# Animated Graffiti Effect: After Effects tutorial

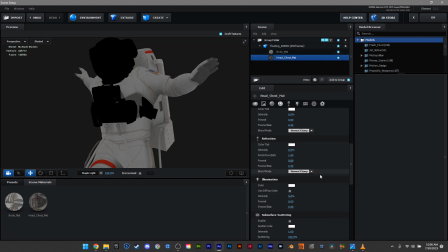Probably 20 will be good. You don't want it too bright. Do the same for the head. Right. Then back up right here to specular, and we are gonna turn specular up, set it up to 2, and then
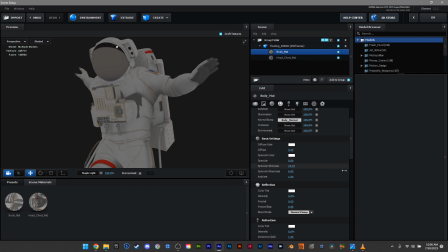make sure that you do this for all layers. Goes without saying. Put sharpness at 0.15.
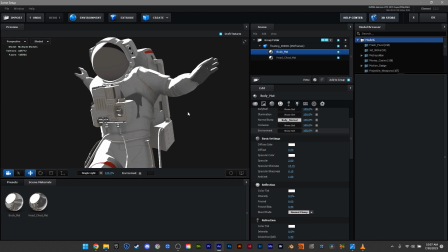Now if we move him around, we have a really crude, hard light.
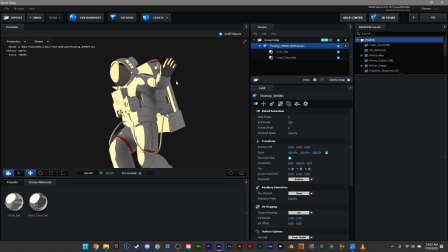So that's it for the lighting. Hold shift, right click to change so you can see how it looks.
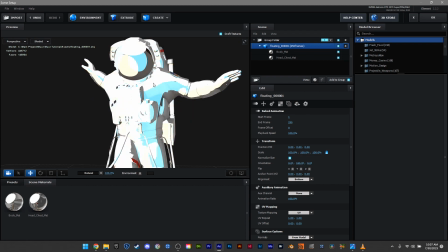This is the very easy way of getting something cel shaded, but that's not all.
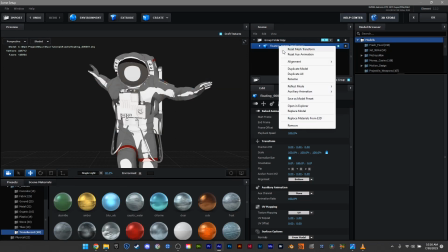So next, you right click the floating model and you click duplicate all.
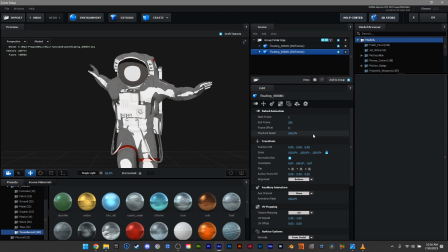Then you move down to the second one, and for this one, we're just gonna quickly
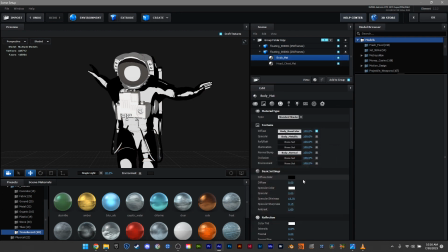make it completely black. Make sure you turn off the specular map so we just get a
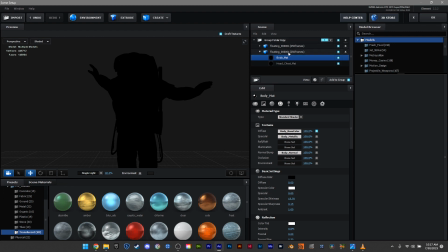black frame. Next, we're gonna unlock the scale of the model and we're just gonna play around with one or two of these scales, leave the other ones intact.
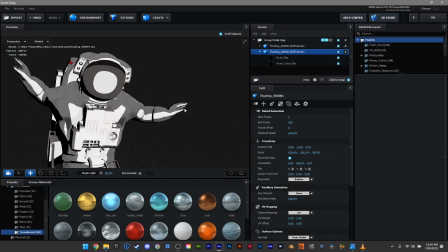Make sure that you don't go beyond 0.2 or 0.1, just incremental changes to make sure that it stays on the character.
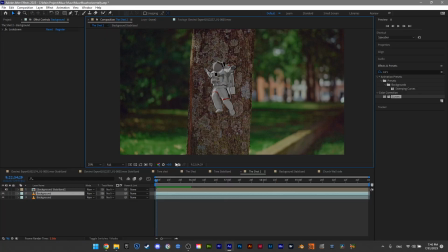This'll work for me. This'll work for now. Okay, so let's blend him into the tree. Change the blending mode to lighten. And go over to effects and type in CC glass.
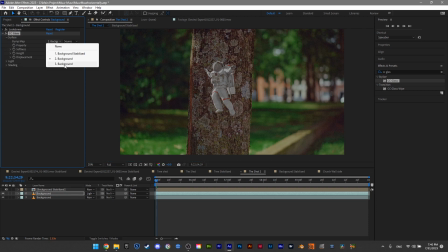For the surface, you wanna get the bottom layer.
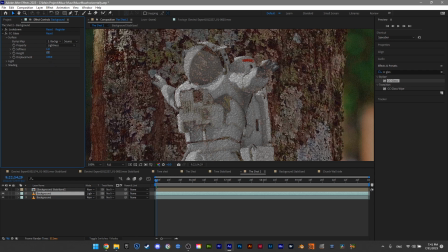So you want these values to be pretty low because it's animated.
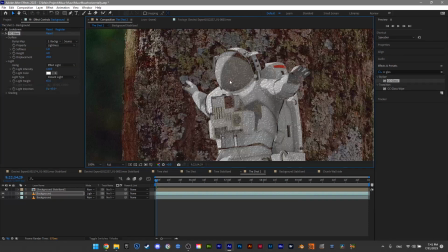And so if it's too sharp, it won't look right. So toy around with the height, displacement, and light height to get something that suits your particular shot.
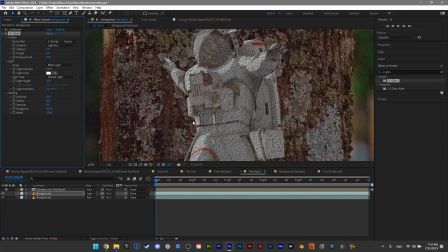Drop down to shading, turn off specular, won't be needing it. Nice, okay, so that's a good start.
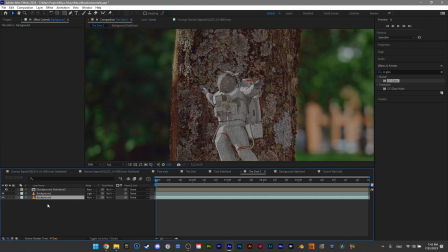Now, we're gonna add a track mat to this. So we're gonna duplicate the actual background. Let's just quickly change this because it's confusing. Let's call this Astronaut.
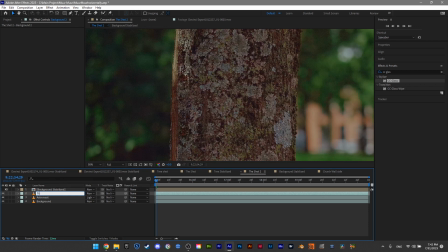Let's duplicate the background, put it on top, call it track mat, and shut it off. Now, make sure that you toggle the right mode and then put track mat on. Switch to Luma Mat, go to Curves,
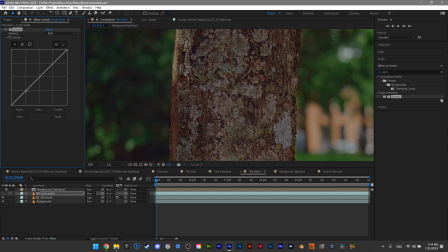now we need to create a hard edge.
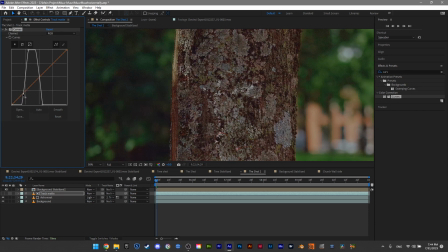There you go. And now we want the shadows to disappear and we want the highlights to remain.
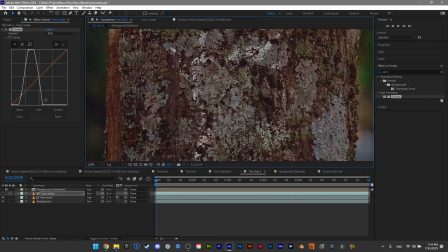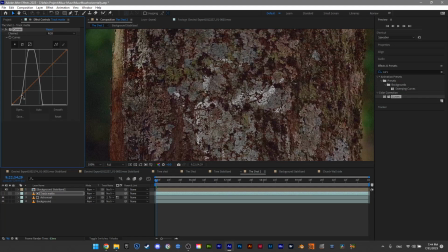This almost works.
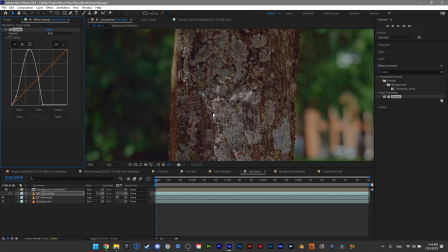I'm gonna leave a little bit in the shadow because else too much is lost.
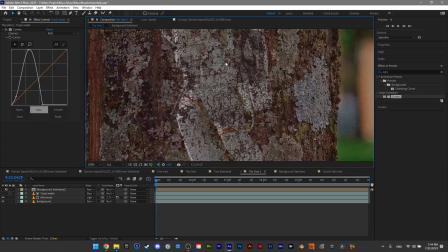This is a pretty good result. I'll take it.
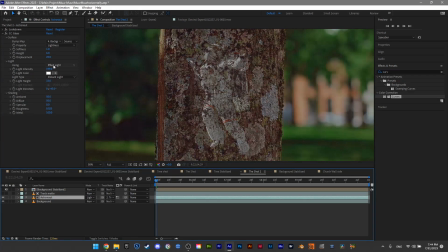So now, I think the overall design is a little bit dark, it's a little bit hard to see, so now let's go back to Astronaut, and in the CC glass, we increase the intensity a little bit.